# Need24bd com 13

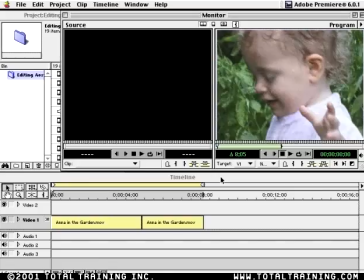0s
Let's look at continuity issues, and let's hit play in out.
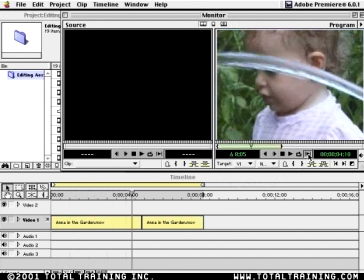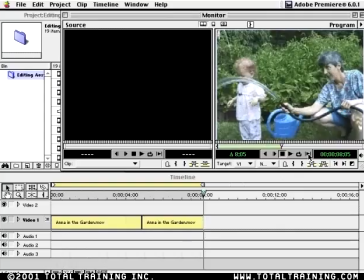12s
Okay, I'm going to hit page up just because I want you to see the problem in continuity here has to do with eye line.
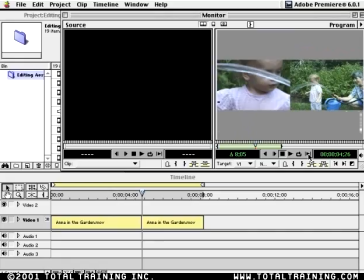20s
When you make a cut, eye line should match. That means that whatever the direction the eyes are in and the angle at which they're gazing should match. And here, I'm not even close. So it's a bit of a problem. The other issue here is camera angle.
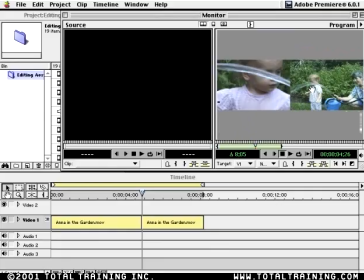36s
When you make a cut, you should alter the camera angle. So I'm really just backing up here, and it doesn't make for a smooth edit.
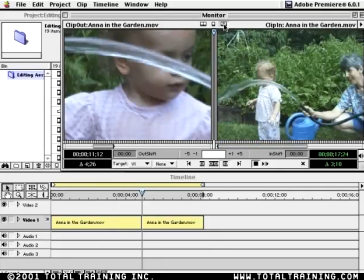43s
Even if I were to come in trim mode here, and I do prefer to trim in the trim window, and back off here. If I'm over here, I can click down and I can back off and try to match these eye.
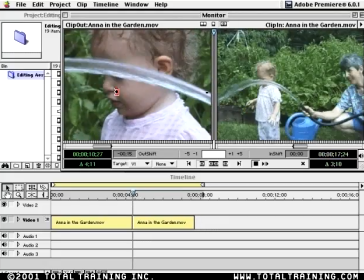55s
There you go. All right, so now the eye line matches. And what's helping here is that the water is masking the eye. But let's,
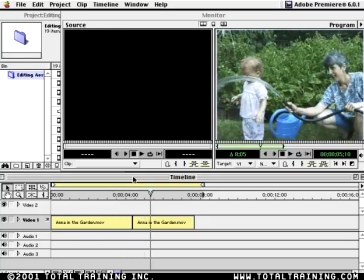63s
so, you know, it's okay, but it's not grand, and it has to do with the camera angle. So there are going to be times when you've got a jump cut, or you have an issue of the camera angle not being the best possible cut for you.
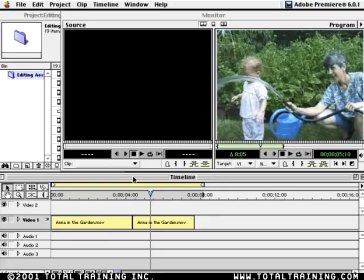79s
So what I'm going to do here is go back to the source clip. Let's come down here, and I'm going to get this out of here.
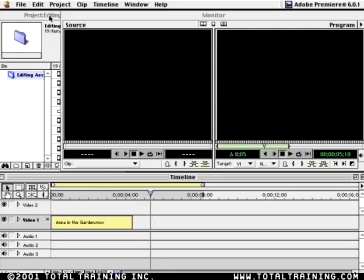84s
And let's go back to Anna in the garden.
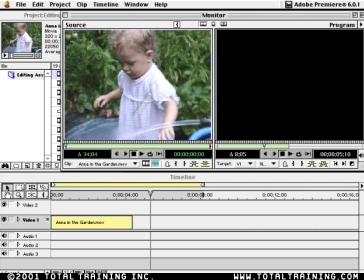90s
Drag it in the source monitor. And it would be nice if we had a cutaway, like the basil plants there.
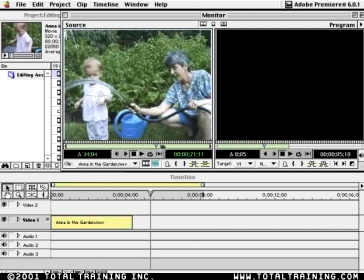94s
Basil's nice. Tomato, maybe. Get away from her darling face. All right, so let's make the endpoint here, right?
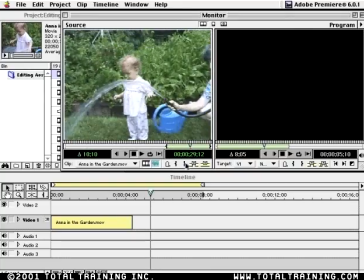102s
And we'll end it back here. Let's drag this in and snap it over here.
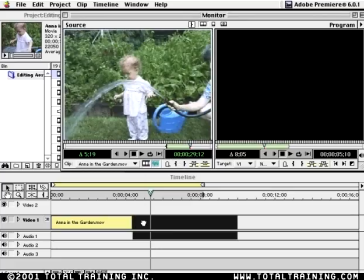108s
Well, we don't need the audio. Although, tell you what, let's take the audio to help sell the cut.
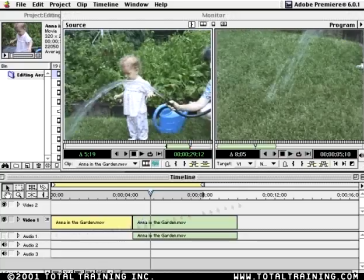114s
Okay, so I'll mute the sound here for a second, but now let's just play this cut.
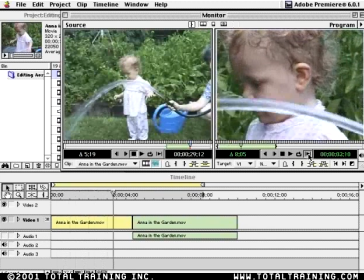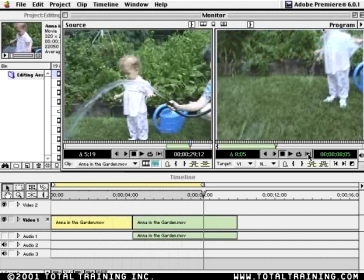124s
All right, so now this kind of use of a cutaway that leads up to something is used a lot in interviews, especially interviews in documentaries, where you'll be interviewing a subject for an hour, and you always want to make sure that you've got appropriate coverage.
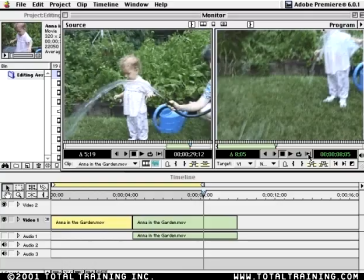138s
You'll shoot their hands and then pull up to their face, or shoot the lamp or some trophy on their table and move over. This will give you plenty of cutting opportunities. When you use cutaways, they shouldn't be arbitrary things.
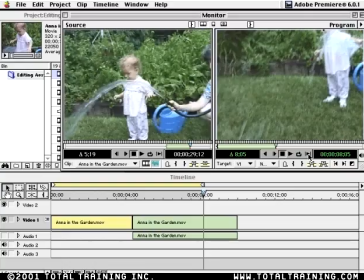152s
You shouldn't cut to a cart of hospital supplies if that has nothing to do with the scene that you're in, unless it's some sort of subconscious revelation.
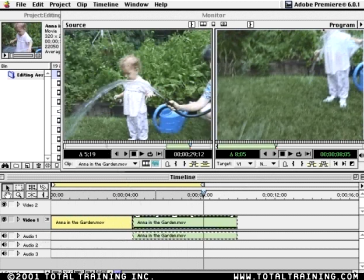162s
Now I'm going to turn on the audio to further sell this cut here, and I'll unlink the audio from its picture, and I'm just going to grab it here and drag it out so that we have a consistent audio track.
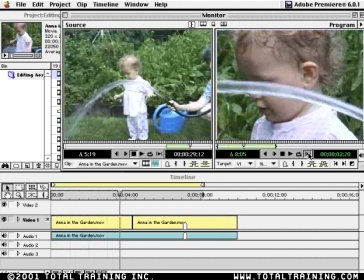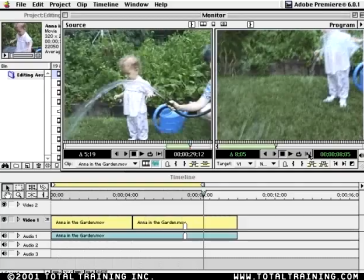184s
Okay, continuity is a real bugaboo for editors, and it's one of the reasons why on film shoots there's a person whose sole responsibility is continuity, and they're the people walking around with a Polaroid taking snaps of every actor in every scene,
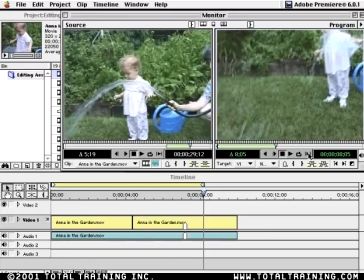198s
punching holes in them and putting them on a big ring so that they know somebody wears the satin tour jacket in the kitchen scene. They come back and reshoot that, they better have that jacket on again. Otherwise you're going to be painting frames one at a time.